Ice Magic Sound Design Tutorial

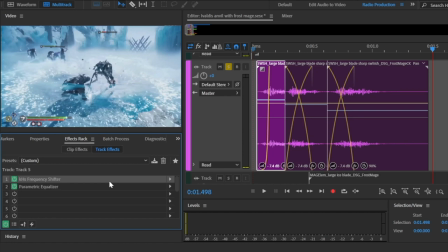I'm also applying to this whole track here a frequency shifter and
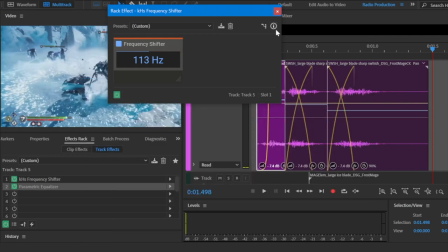this high pass filter because I just want this to sound a little bit lighter
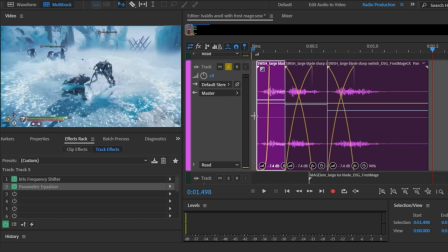than the whoosh that comes next when Cradles hits the ground, which is our next layer.
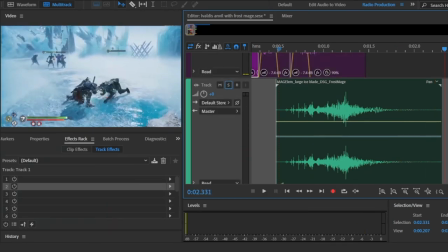I'm not doing anything fancy in this one because I think it sounds good enough. It has this nice beginning of ice forming, a large sharp whoosh and a cool metallic ring that it's layering really well with the other stuff so far.
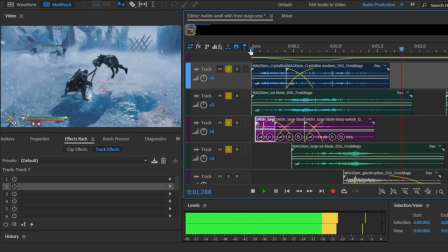Let's hear them all. Sounds really cool. Okay, so now it comes the big hit on the ground.
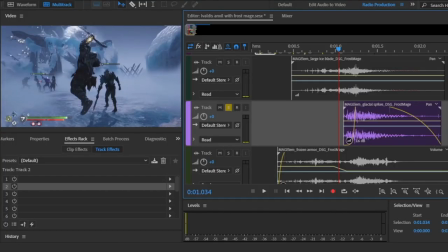So we need to add a nice stumpy and heavy hit with large pieces of ice cracking. And I also want to make sure that there's something to go along with this icy shockwave that follows the hit.
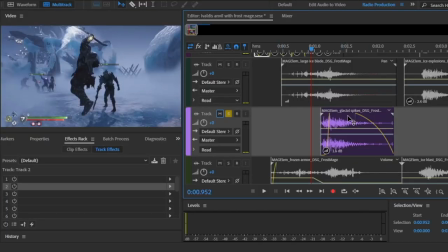I layered three sound effects here. The first one is a glacial spike. Sounds heavy enough.
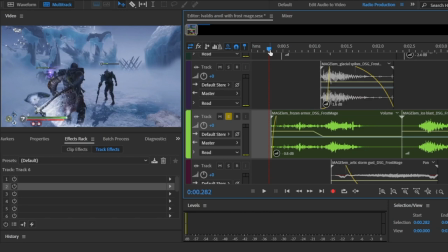The second one is a sound effect that I designed for a frozen armor type of spell. But here is adding a cool build-up sound and it helps to sell the impact of the blade on the floor.
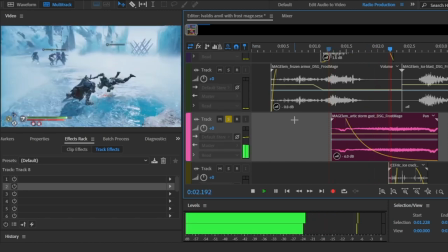And the third one is a wind gust. And when we play everything together, it sounds like this.
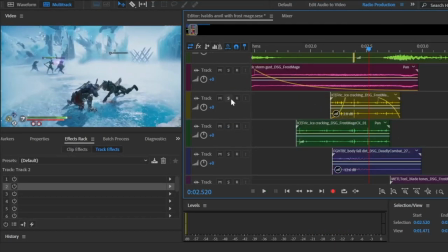Next part is just the sound of ice cracking as the character tries to remove the axe stuck in the ground.
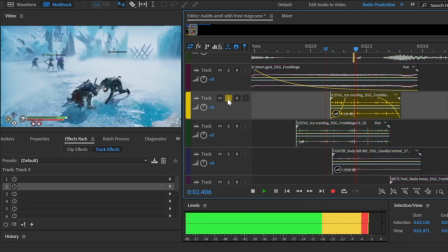One layer for the thicker and harder ice. And another one with a more crystal-like sound.
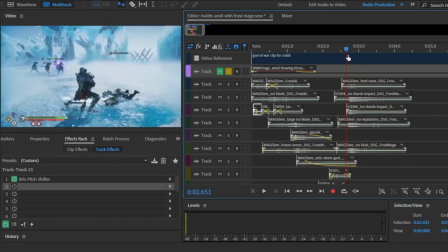When the X is finally removed from the ground, kind of like a finisher hit here, I wanted this impact to contrast with the ground hit,
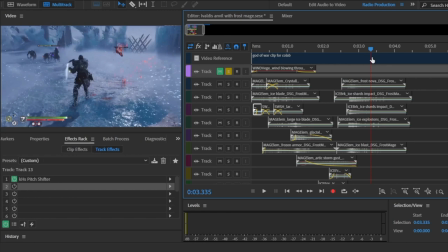something like a kick and snare dynamics. So this one had to sound richer in the mid and high end of the spectrum.
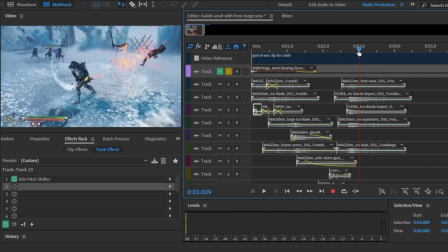And to do this, I'm layering a sound effect designed for a Frost Nova.
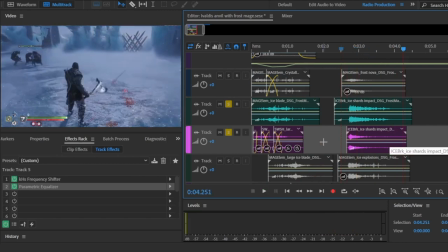Two Ice Shards impact. as you can see here one of them is in the same track in which I'm applying the
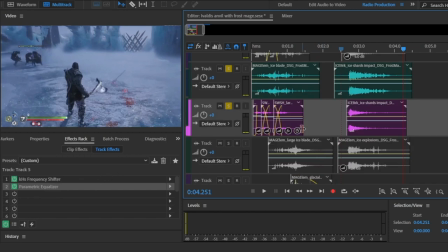frequency shifter and also the that high pass filter because I just want the high end we have an
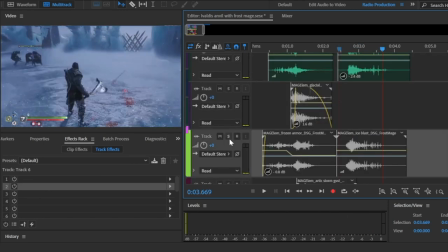ice explosion and an ice blast playing
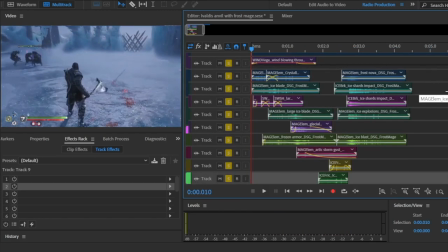from the beginning everything sounds like this oh
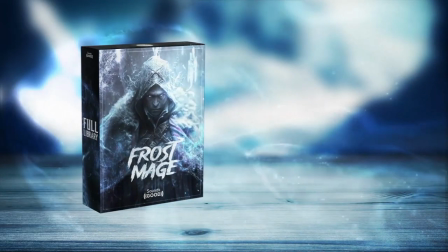and there's also a reverb that is covering everything all these samples are from a library that I've recently designed called the Frostmage.
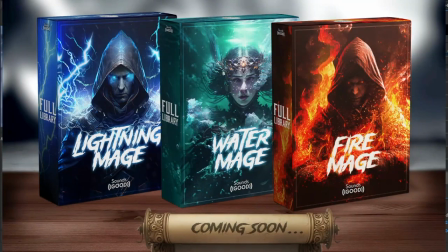This is the first sound pack of an upcoming collection called the Elemental Warlock.
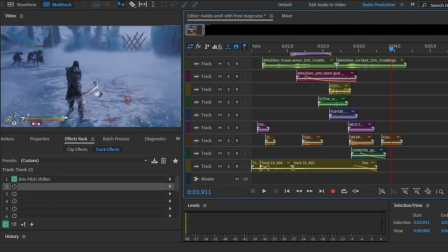I've also added here other stuff to create a bit of detail.
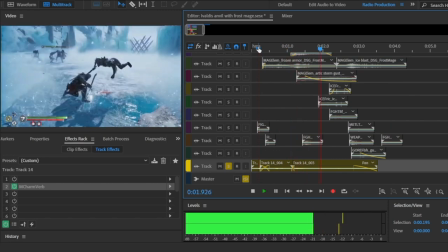A bit of my own voice and some stuff from my other library called Deadly Combat.
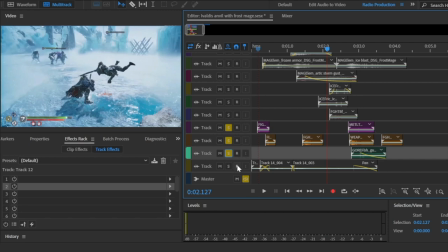Some grabs, body falls and a gruesome hit.
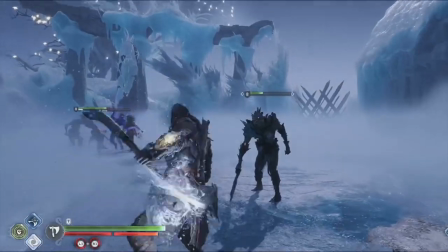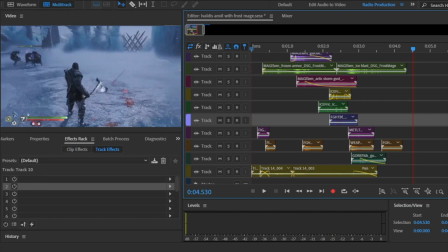I'd like to thank Tyler again and Aftertouch Audio. This was really fun to do and I really hope we can do more of these. Thank you so much, and I'll see you in the next one. Thanks, Daniel. Check out his recent sound effects packs, Frost Mage, and keep an eye out for his future releases, Lightning, Water, and Fire Magic. Now, let's break down my spell.
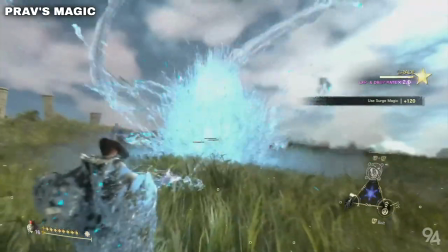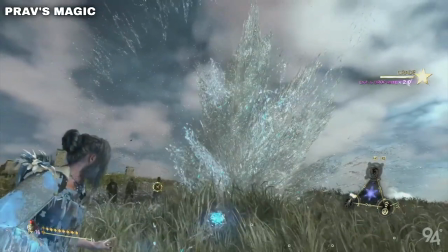I've broken my spell down into nine different layers. Voice, Cast, Build, Wind, Damage, water explosion, ice explosion, aftermath, and backgrounds. The cast layer contains most of my water textures, including running my hands through water, some clicky bubbles, and some underwater whooshes. I also included a metal pipe being dragged on smooth concrete to help accentuate the hand movements a little more. I also included a decasting sound at the very end as she brings her hands back towards herself, which includes some water whooshes and some more watery textures.